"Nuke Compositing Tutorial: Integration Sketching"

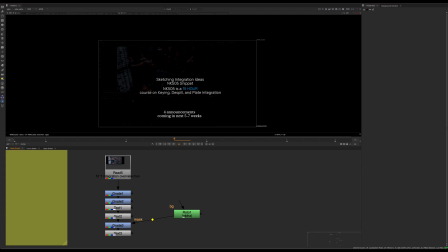0s
Hey guys, welcome to the tutorial. So this is a little snippet from Nuke 505. It's just a sketching integration ideas. So Nuke 505 is a class, it's not out yet. It's gonna be a 15-hour course on keying, despill, and plate integration. So pretty much the longest course I think I've released up to this point.
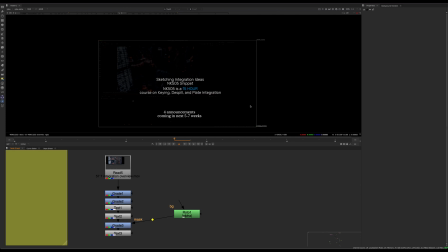18s
But quite in depth, but this is just a 16-minute clip from that class. And just shows my thought process when I'm starting some integration. So this is not a final integration or a final comp kind of thing.
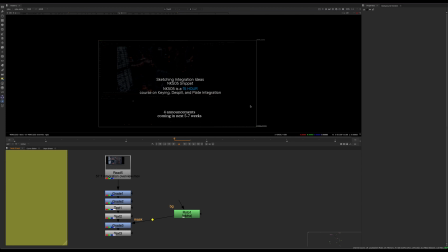33s
It's still kind of in that rough starting form, but it just shows you kind of a technique and sort of a more of a mental process to just kind of sketch over a shot when you're starting it. So I also have some other announcements coming in the next 5 to 7 weeks.
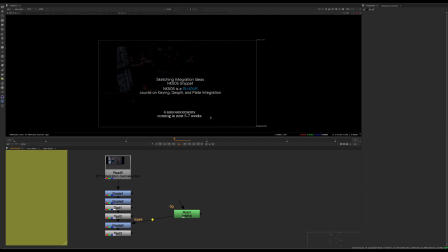50s
So 4 other announcements that I really haven't talked about yet. And I think this will be really, really useful for compositors. So that will be coming. So make sure you're signed up on YouTube, on subscribe or the email list there. And
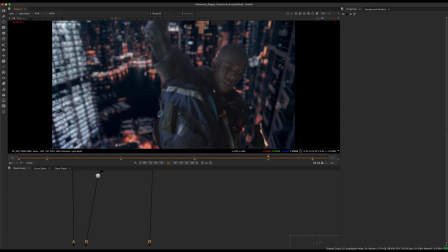67s
we're gonna talk about integration now. So how do we get this character to sit in on the background? And so we'll start to get into a little bit of color correction, matching the blacks. Also just some things that we can do with the highlights to make them blend together.
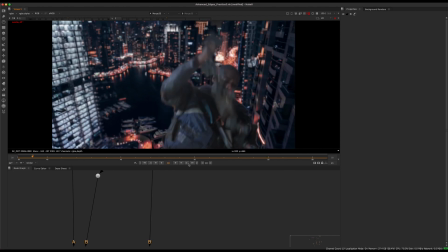84s
Their midtones are kind of already in the same realm, but there's definitely a lot we can do here to make these kind of feel together. So I'm gonna point a couple of them out so we know the direction that we're going in, and then we'll tackle them one at a time.
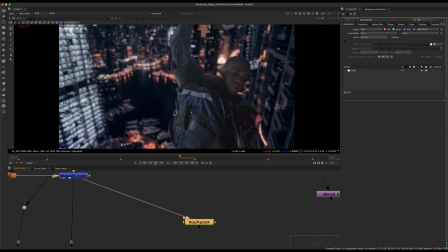99s
So first I'm gonna start with just a rotopaint and kind of circle some things that I'm seeing.
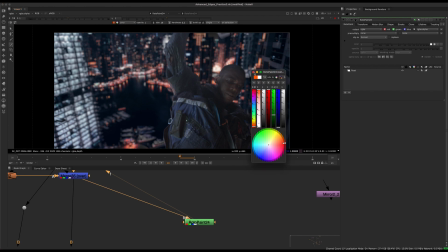107s
So first things first, this thing I mentioned earlier where how it's kind of lifted.
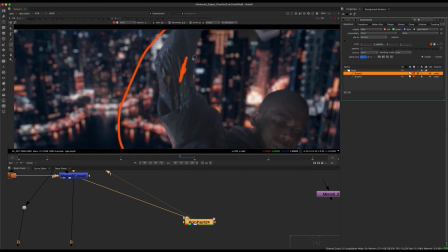114s
So we see that he's a bit brighter. So if we're looking at the tones of this black versus this black,
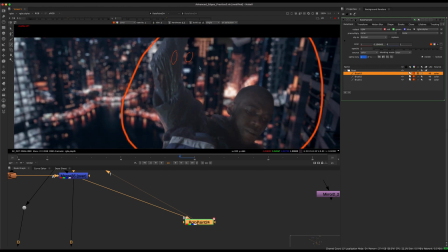120s
there's a huge difference there, and which makes no sense because not only is this further away, but it just doesn't make any sense that he would be that lifted.
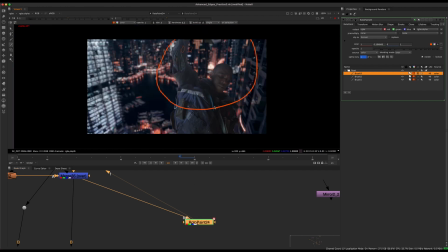129s
So there's a couple ways you can do or fix this. But I want to show just a couple other things that we will tackle as well. So we can look at this thing.
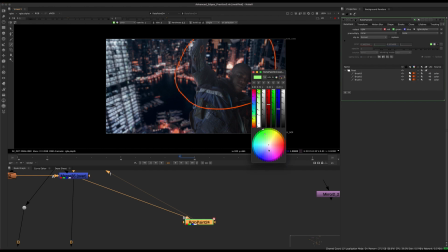143s
Maybe this could be brighter if we're looking at, get a bigger brush here. So if we see this building, you know, we're seeing how bright he is on this side.
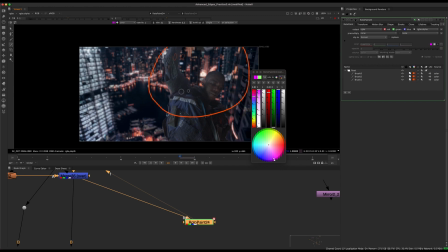155s
And we don't know if it's this building that's lighting him up. It's probably not. This seems, the light here seems more like it's coming from somewhere off the camera. And kind of lighting him, but it would be kind of nice to like light him up a little bit more maybe,
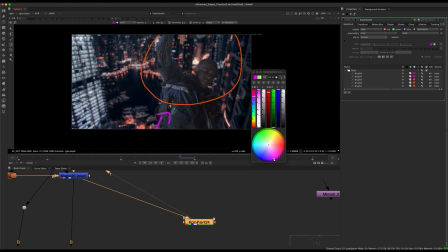170s
and just to make it feel like this and this feel a little bit more connected. We could also play around with kind of doing a
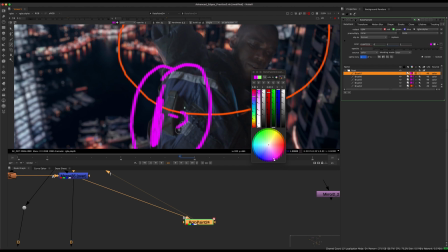179s
sort of a brightening on this side and then fading it off in this direction, so it kind of feels like this building is actually giving him some light.
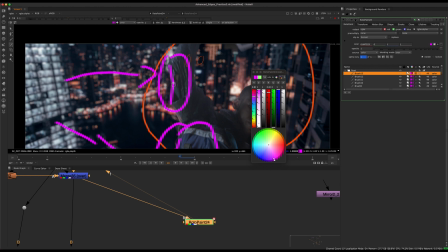187s
So we could kind of fake a little bit of light onto him, so we could kind of put a little bit more like this and then fading it off very slightly.
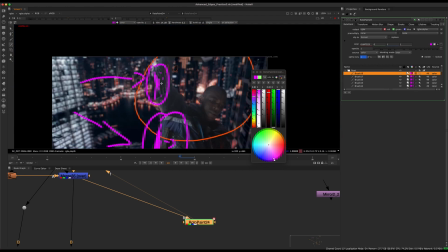197s
And this might be very subtle. These are just things I'm thinking. I'm gonna play around with them.
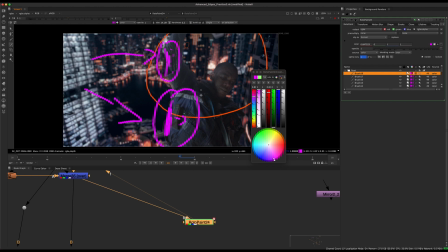201s
And maybe we go with them, maybe we don't. But these are just things I'm trying to feel out when I'm looking at this picture.
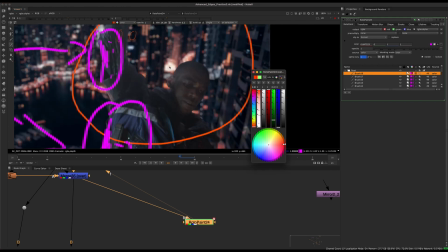208s
So again, the black thing, the lifted blacks, we can see the same problem here.
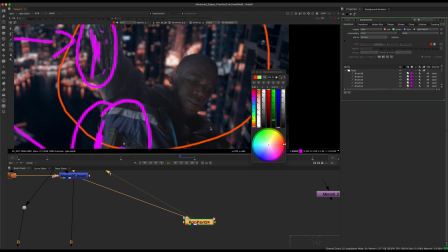215s
And we can also see we have some brighter things in the background as well.
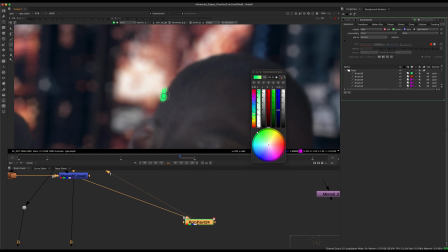221s
So we might get just a little bit of light wrap on the edges here. So for integration, we can start thinking about things like that.
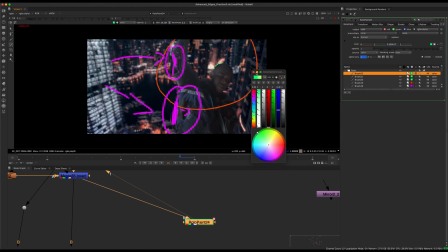231s
So other things we can do that a lot of compositors starting out, maybe they don't think of,
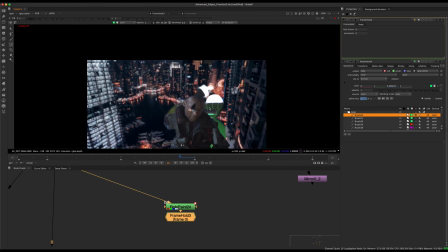238s
these are kind of maybe the more obvious things, like the blacks is sort of the more obvious thing. Let me disable that.
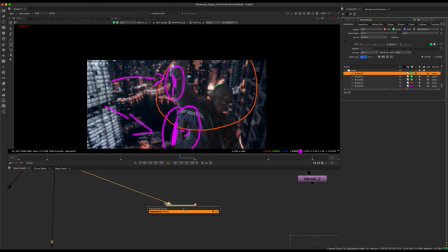246s
Put a frame hold on this frame, which is frame 49.
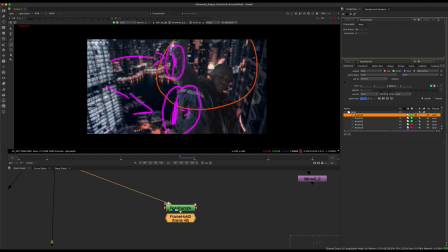252s
So that's our first style frame, I guess, or just kind of guiding rotopaint.
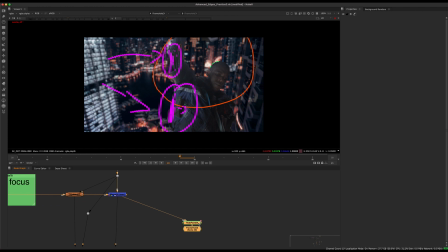257s
So I like to do this when I'm planning out what I'm gonna do, just to visualize and get my thoughts on paper in essence.
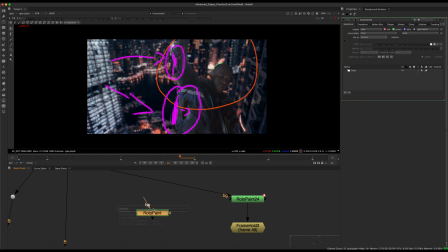265s
So another thing we can do is, if we look at this, I think this little armpit thing looks a little bit unnatural.
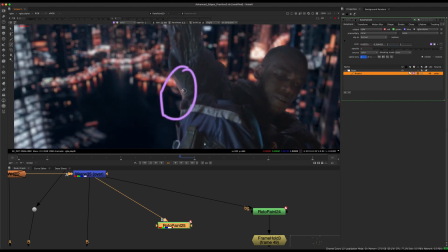275s
So if we look at this thing, we have this like orange, I don't know, highlight that's kind of catching.
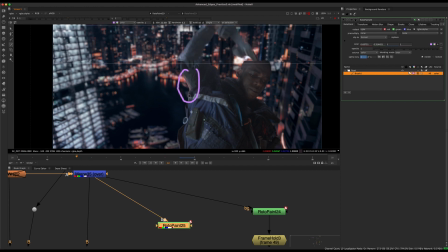283s
And if we look on different frames, it's coming from the real footage, but that's something we might wanna just neutralize.
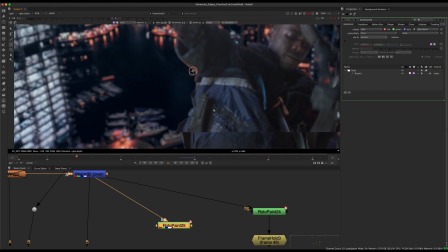290s
So we don't really wanna see that because it's causing a very big value contrast conflict between here and the background.
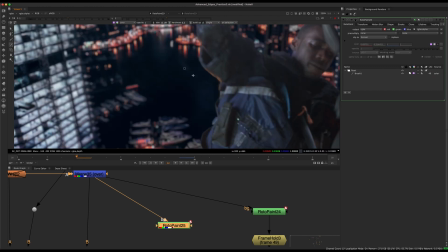299s
So that's things we want to watch out for, is these type of things, especially in a composite.
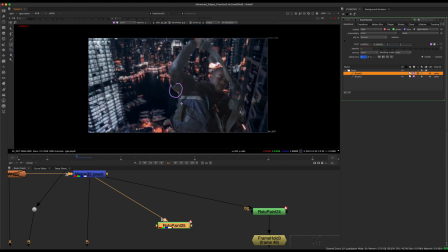307s
And even if it would happen in real life, just for film's sake, it's just not pleasant on the image, and your eye will go straight towards a very bright thing against a very dark thing.
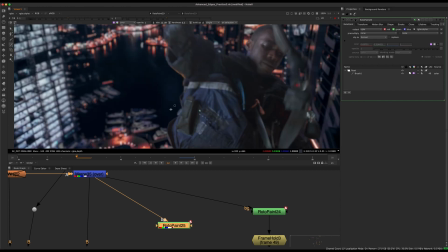317s
So there's other things we can do as well.
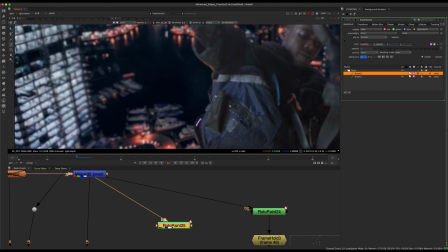320s
Like, for example, even if we were to darken this character here, we still might get a little bit of value conflict here.
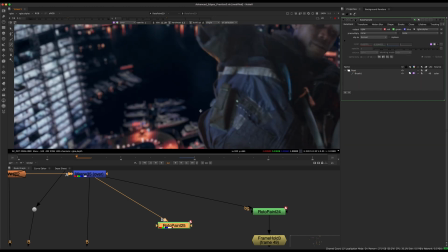327s
So actually, this is what I was talking about. Like, it's not as obvious to maybe starting compositors,
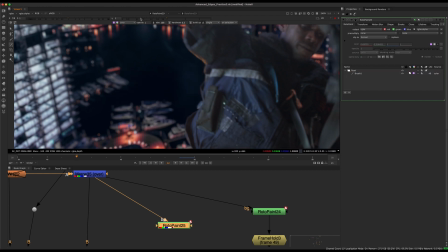332s
but what you can do is sort of, maybe you could very slightly brighten this water, you know,
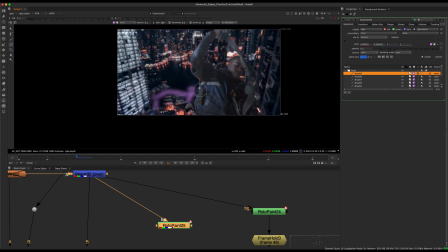338s
so it's not so black, and just sort of bring a little bit of value into here so that you're not getting such a conflict on his silhouette, unless you're really trying to draw your eye to a silhouette.
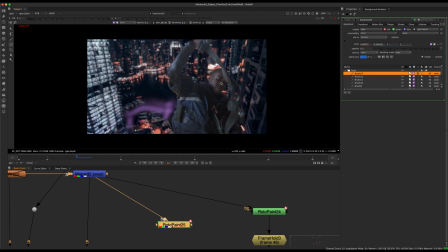347s
But probably more so on this scene is your tension is wanting to be on the city and his face.
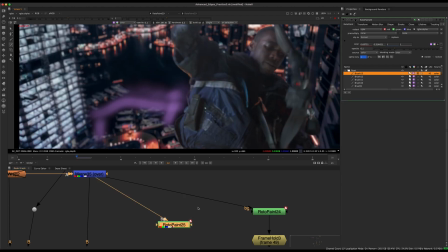354s
So maybe not just this dark, empty area of the composite.
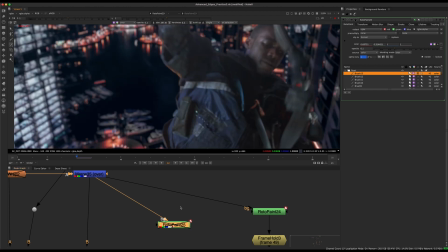358s
So where you have very bright and dark against each other, unless you're trying to draw attention to it,
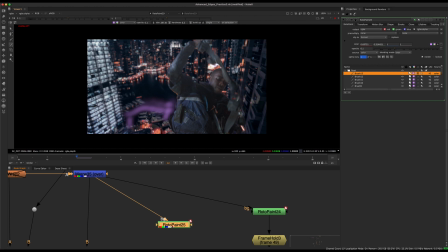365s
it's best to consider that maybe we could bring those things together a little bit closer. So that's one thing to think about.
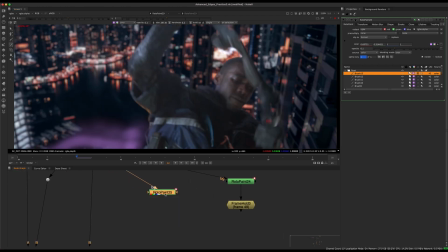374s
There's another trick, not a trick, but so I'll just frame hold this on frame 42. And I'll save these off the side. So if you guys ever, if you want to look at them, I'll just say concept integration ideas.
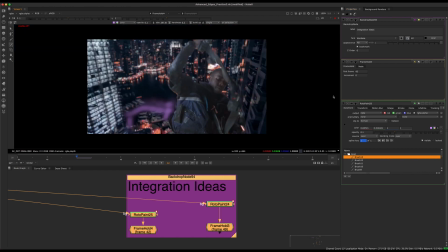393s
I'm not sure it will help because we'll be fully integrated and you have the video anyway. So,
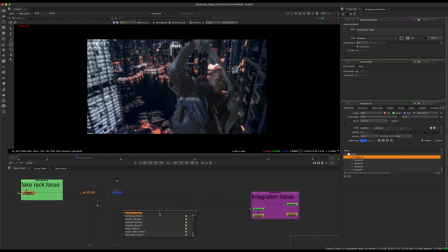398s
so other things we can do in terms of integration and just bringing a little bit more life into this image is,
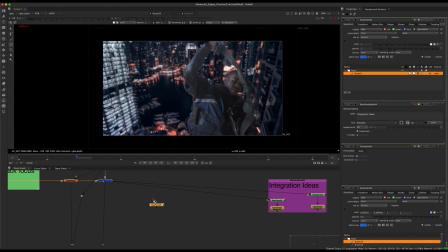406s
so we could probably boost these highlights a little bit on this building. It would just be nice to see something that doesn't look so flat. We have areas back here that look really popped out, and then this building looks flat. So that's something that's really bothering me in terms of that look.
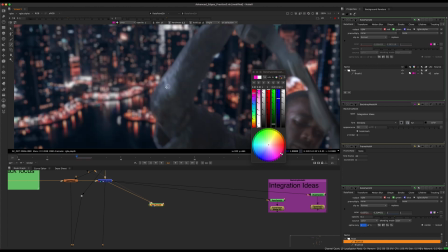424s
So we could kind of pop some of those highlights, because if you look at the highlights on our guy, you know, some of them are pretty bright, but then everything in the back seems a little bit flat.
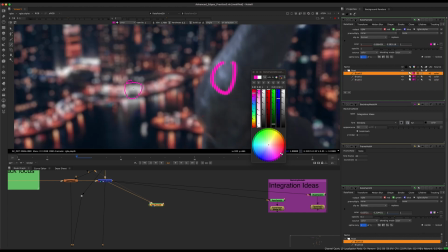433s
So if you look at these highlights, how is it that street lights are very flat and then just the light on our character is brighter?
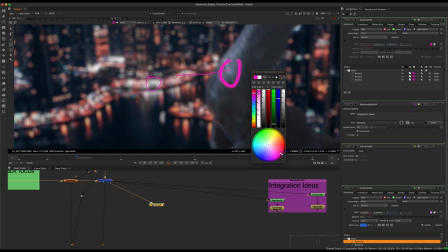441s
So that's something that's not matching. You know, we need to bring these into the same realm.
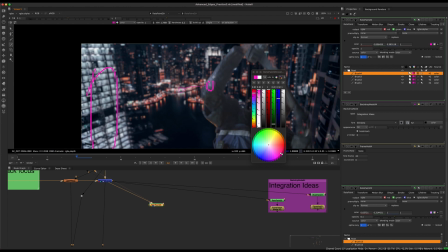445s
So either bringing down the lights on this guy, which wouldn't really make a lot of sense.
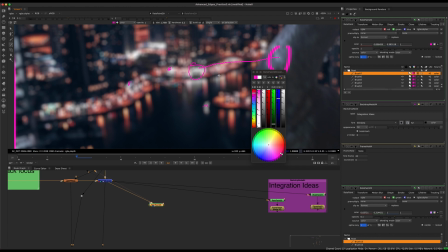450s
It actually makes sense to ping some of these highlights to bring everything into the same dynamic range, basically.
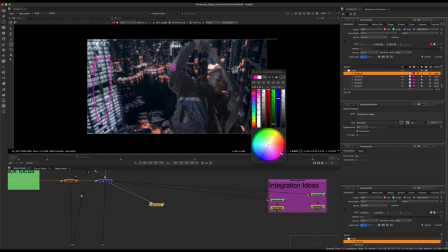458s
So that's something we'll address.
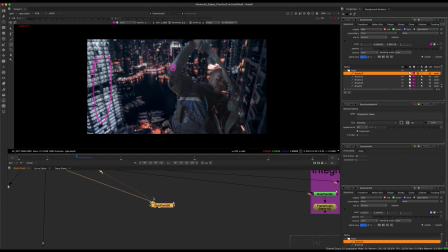463s
Another thing that, so let me frame hold that one as well, and we'll just keep that.
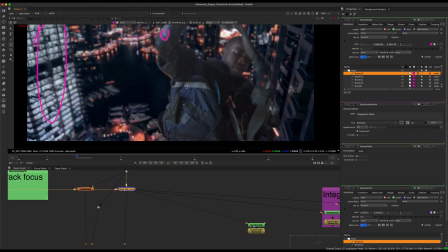475s
We could probably desaturate this a little bit as well. We'll go through and look at that.
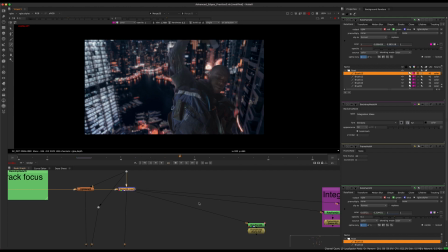480s
But where's the other thing that I was seeing? So sometimes something that happens, I'm gonna play through and let it cache. Here we go, this is actually a good frame for it.